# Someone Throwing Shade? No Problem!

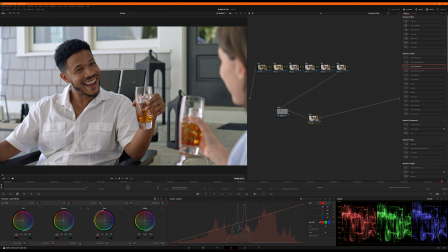(12:29)
It just kind of helps bring the low end tighter and richer. And on the highlights, if I push them up a little bit, it'll kind of do the inverse on some of the higher stuff in the luminance.
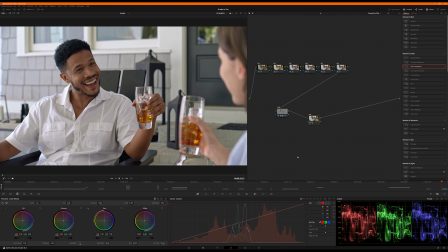(12:45)
So off, on, I'm liking what that's doing. I'm going to save that. Let's see. Now, final node. Maybe not final. I say that. I think I'm thinking about doing something else here. Sharpening. Let's go grab this. Let's drop our sharpening to about 0.48, just really subtle with that tool. And then I want to come over here to mid detail and I'm going to hit it at about 30%.
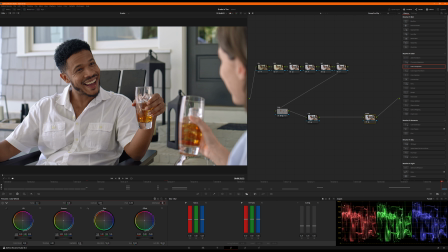(13:03)
And you're going to watch his face zing. Boom. Ooh, that looks so good. Maybe 25%. Boom. That looks really good. It really brings out the details in the skin tone. That's what I love.
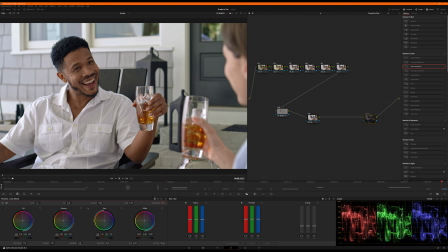(13:19)
So if I audition that off and on, off, look what it's doing, like right in here, right back here.
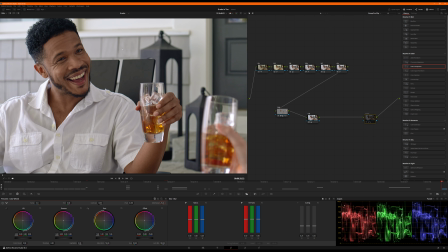(13:26)
Even with the stuff that's out of focus, turn it back on. It brings more definition, off, on, but it doesn't, you know, try to sharpen something that's supposed to be blurry.
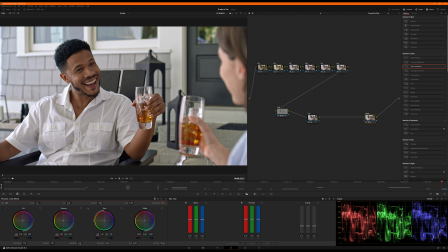(13:38)
And I'm really happy with the way that feels. The sweet tea feels very sweet. The fake ice cubes are feeling very fake ice cubey, but I like them. Oh, come back to skin. I meant to do this. My bad. Sorry. I'm going to just roll the, I'm going to just play with the gamma and the lift on the level.
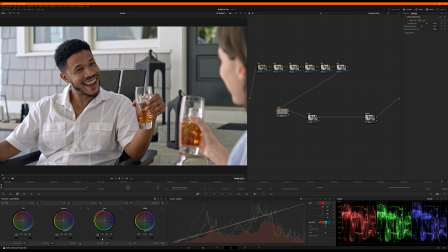(13:57)
And I'm just going to see if I can bring his skin out even just a little bit more. A little too far. Oh, dang it. I'm sorry. I'm still on offset. That is a massive blunder. Okay. Bring it out a little bit right here. Then a little bit right here.
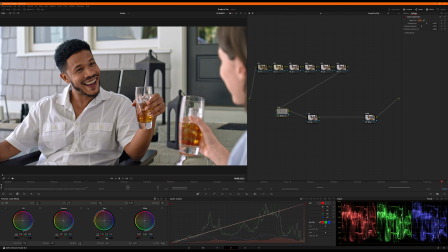(14:17)
I'm going to go really far, see what it's doing. Yeah, I don't want to go that far. Just a little bit, just to bring him out a little bit. Okay. I'm going to come back up here to contrast. I'm actually going to bring a little more contrast to the image. Now that I've kind of seen it all come together, I want to grab this and just push it down a little further.
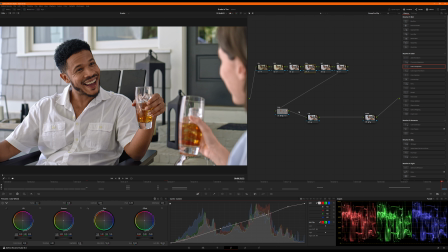(14:39)
And, all right, I think that we could be there.
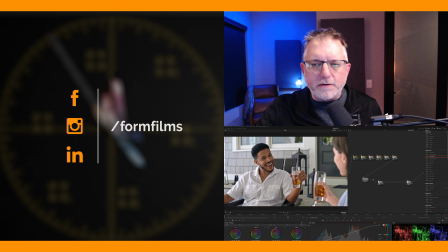(14:48)
All right. Well, there we go. It was a pretty simple shot. It was well lit, well shot. Everything was pretty much in balance, but you're always dealing with different things when you're under a shaded section of a house or whatever, because you've got all these grays and some blues. There's stuff behind the camera you can't see that are kicking up different reflections.
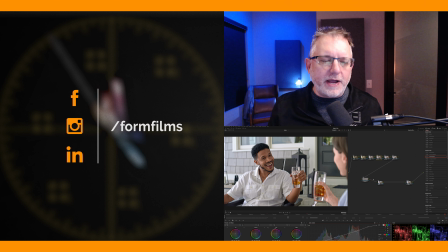(15:08)
There were some bushes nearby, so there's a lot going on. So it can be tricky, but the key is to make sure that your key light side, which is over here, isn't blown out. But then on the shade side, you want to make sure that it doesn't feel, out of balance.
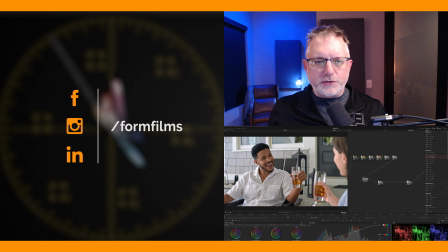(15:25)
So in this case, with her face being here, it helps. We were just watching this door, making sure that nothing got too out of whack. And I think we've done a really great job of isolating him. His shirt looks, beautiful and white and clean. He breaks off this gray background on the house and nothing's blown out back there. So feeling pretty zesty.
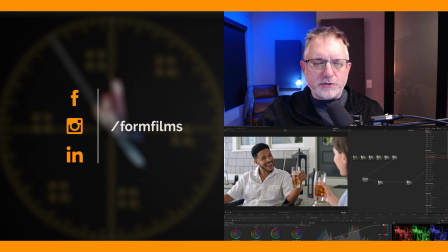(15:43)
So give us a like, subscribe, follow, and thank you very much. Can't wait to see you on the next episode. Bye.